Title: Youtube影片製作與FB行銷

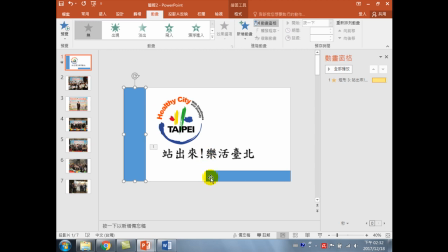(23:46)
这样大概理解我现在说的意思但请你记住当然请你真的记住一下就是未必一定要用很多很多颜色那字的颜色不是黑色就是白色因为接下来我们要谈的是这个图片
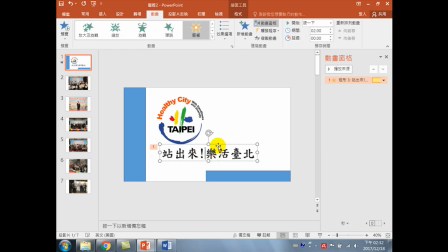(24:02)
可是我想请问一下针对这样子一个动画还有一个地方要稍微注意一下这个动画是要怎么样的一个开始例如说这个动画我们的开始的方式这边有看到按一下我们在影片播放的时候
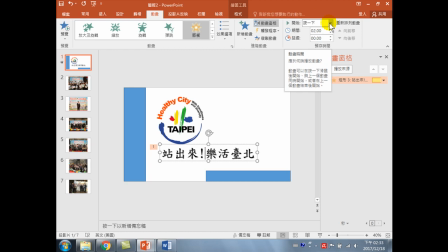(24:21)
没有人在那边操作简报所以在这个地方开始就请选择什么与前动画同时所以等一下动画要教你有这三种按一下通通不设那还有什么叫积蓄前动画就是我前面这个动画做完我才做这个动画
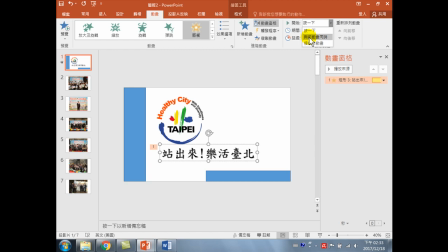(24:39)
所以这边我们一张开始有这张影片他就站出来乐活台北尊重脉冲三次所以是与前动画同时
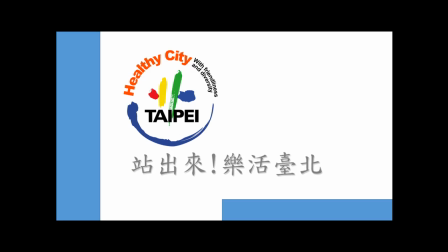(24:51)
好了你去看我播放Shift加F5他就直接站出来乐活台北
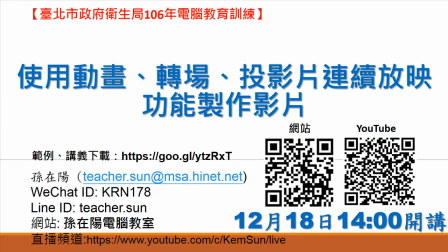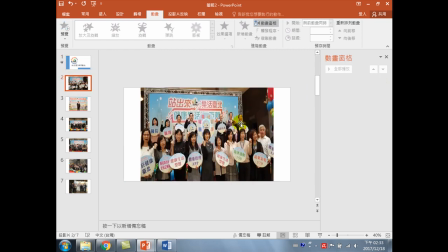(25:03)
接下来我们继续来看第二张第二章我要放这个文字
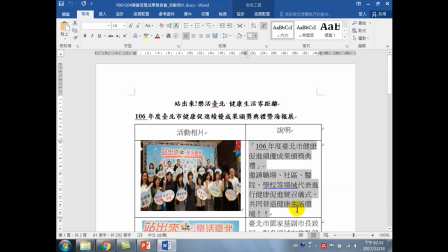(25:11)
第二章我要放很多很多字有看到所以我先复制那我要告诉各位文字里面表格的字它不能直接贴到这个PowerPoint
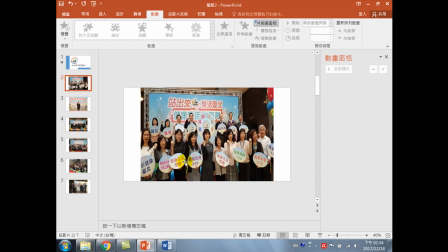(25:23)
贴到PowerPoint可能它会产生一些无法去编辑的一个情形
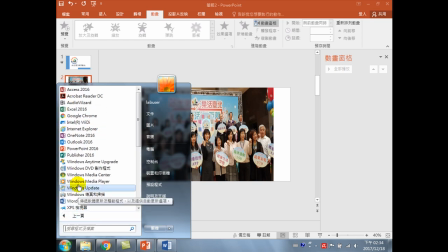(25:29)
所以我会先复制贴到什么记事本部署用程式去示范
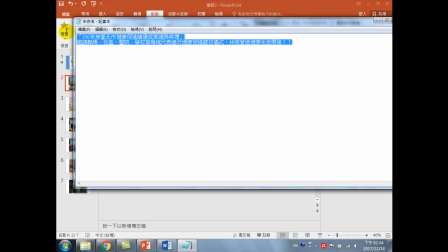(25:39)
好 直接贴上贴上以后再重新去选然后复制
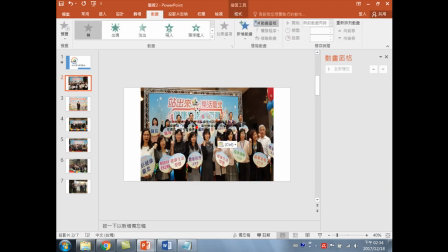(25:45)
然后贴回来我们的PowerPoint好像有点复杂没办法那Word里面的文字的字型跟PowerPoint可能会产生不能够直接使用的清淀比如说Word里面的项目符号
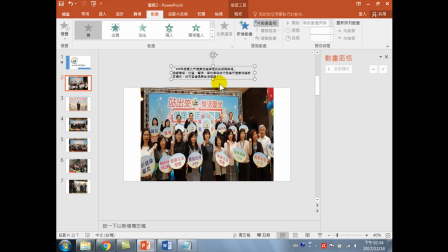(26:03)
项目编号在PowerPoint的里面改掉了主要是这个原因那我们现在来把这个字稍微放大一点我们先来观看一下你觉得这个字是不是很多很多的话那你是不是会考虑
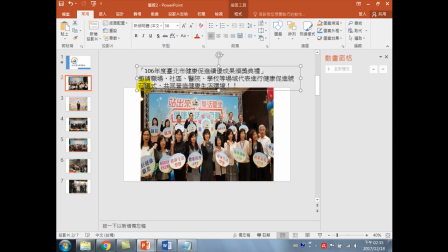(26:21)
就是说怎么样去放字请问一下如果你今天这是我个人的习惯就是说这是我放文字最多就放这样子由左到右这样子满板了不起你看我现在我现在针对这个文字
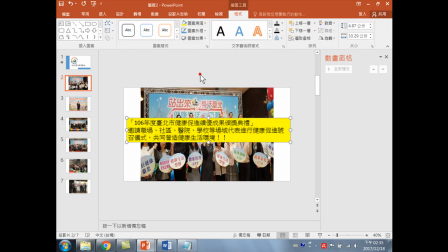(26:40)
格式格式直接把它改成比如说黄色你看这个字是不是就凸显出来了可是我现在要刻意强调讲一个概念你觉得这样子放好不好
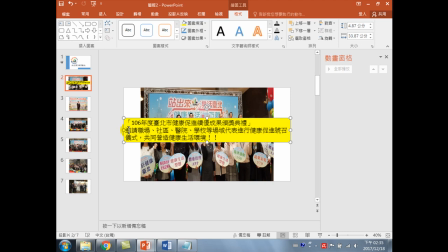(26:55)
这样太多行了两行我觉得是可以接受的可是它没办法要放到三行而且因为是影片我会建议这个字还太小了例如说这边才36我觉得至少要40以上的字
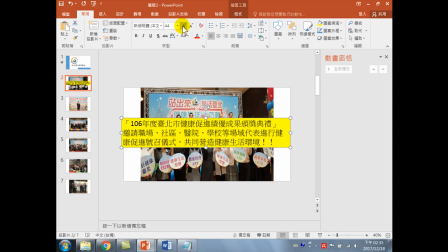(27:13)
会比较让别人远远的都可以看得到可是你可能要区分这个是重点我可以设大一点这不重要的话你可以选择不放或者是字小一点